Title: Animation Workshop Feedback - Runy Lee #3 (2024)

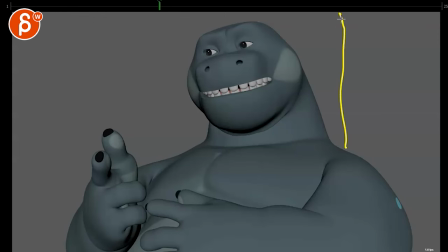home you know or he's leaning against a massive skyscraper and you know showing off how tall he is and you got windows for scale and there's like a human back there hanging out dead or something like this is like a casual interview after he destroyed a couple buildings and then he would lean
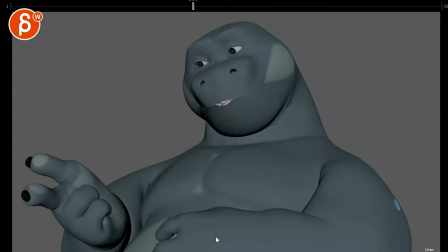from one building to the other i don't know like i don't know like thinking out a lot that could be something that's the main thing that i took away from this if that makes sense other than that let's see here looking at your email um you want to push your lip sync a
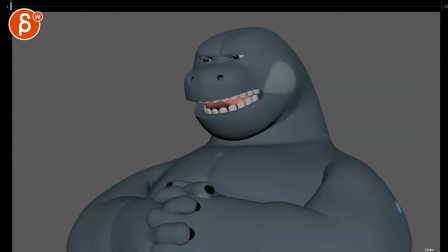bit um but not super chattery or too bouncy and make it a bit more exaggerated now again ignoring everything else if i just go by this a lot of you people have things my thing is and this is maybe
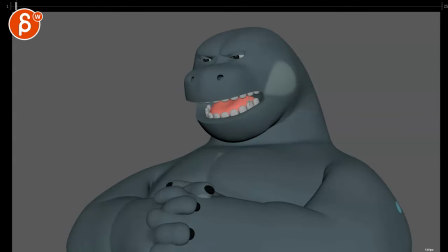like sometimes i'm more like let's simplify this or sometimes i'm going towards let's make this a bit more real real as in not photo real it has to be like based on reference and copying it but to me it's like there is a lot of movement in this it's such a big move
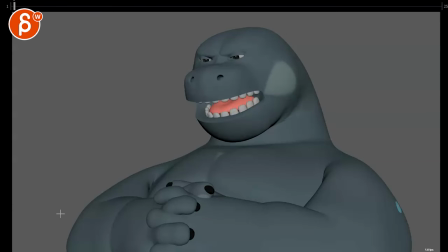that has nothing like the pixels here are completely frozen my thing would be i know this is not fully tied to your exaggeration question about mouth shapes but for me it would be something a lot of you people have things just could this be something where he starts the head maybe a tiny
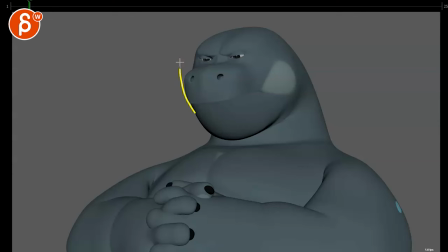bit lower a lot of you people and over this he raises his head just to give us some life sometimes again depending on how realistic you want to be it could be a lot of people have things a lot of people have things like that's kind of the rhythm you could have tiny
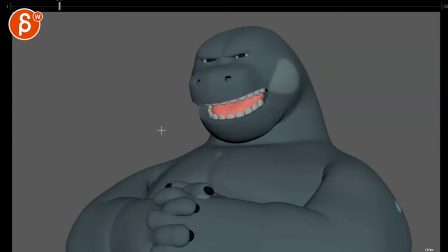bounces in the head and then a bigger bounce at the end a lot of people have things to say about my weight say about my weight like weight could have a weight a bit of a move over with an arc in a loop just again thinking out loud like is that something that you could potentially uh and if you want to incorporate that you're saying you did mostly the face and rough spline
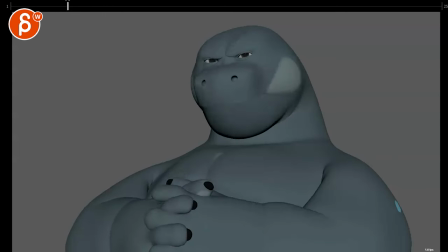this is just blocking button spline graph so again maybe that's something you're going to incorporate later on. I still wanted to mention it because again you're paying for this. I want to just not hold back.
A lot of you people have things to say about my weight.
The other thing is where I will go the other way. A lot of you people have things to say about you might be able to simplify this where we don't have this constant opening and closing.
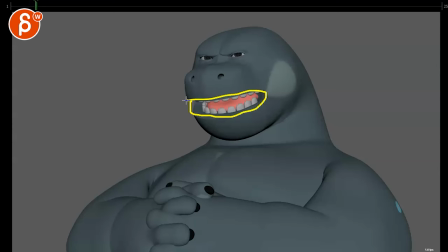Again, you're dealing with a really big mouth where I think you could do potentially more with the corners with parts. I like you have it already there so stuff like that to me is a bit more successful than having constant opening things you see so i'm going to turn off the sound just quickly if you just look
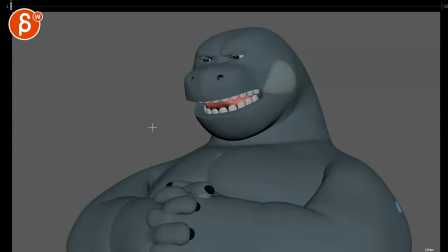at this color the white and the tongue it's very chattery so i think if you go back to the sound a lot of you people have things just a lot of you people it can almost be people like like a
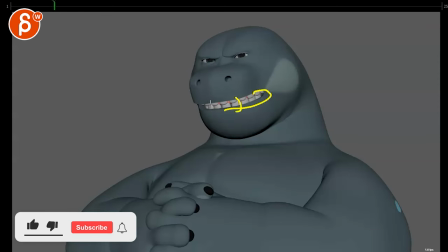simplified shape where you have some jaw movement but it's it's more like why it's too close say about my weight things to say about my weight things to
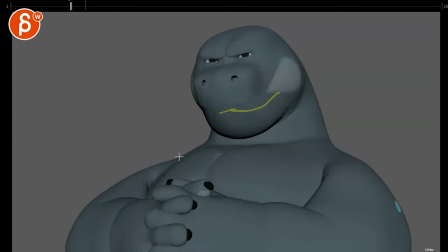say say will go out and wait let's see here about my weight and then the weights could have maybe a stronger weight weight a stronger hold on the w maybe here about my weight because it's you don't quite read it so to me it's like
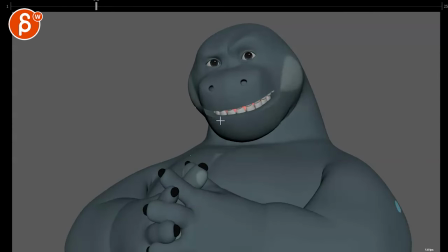that type of stuff where it gets to me a bit more exaggerated where we simplify it it's like the exaggeration is in the simplification if that makes sense that should be a t-shirt versus hitting every sound and having all those openings and going broader with corners and then extremes the thing that's
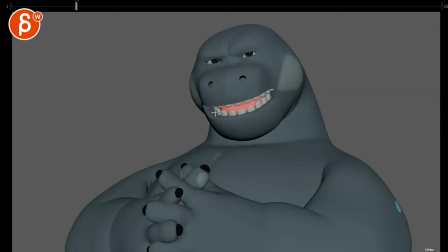tricky can you with this rig I don't know like this is such a hard shape on that lip so when you do this it just feels so paper thin is there a way for you to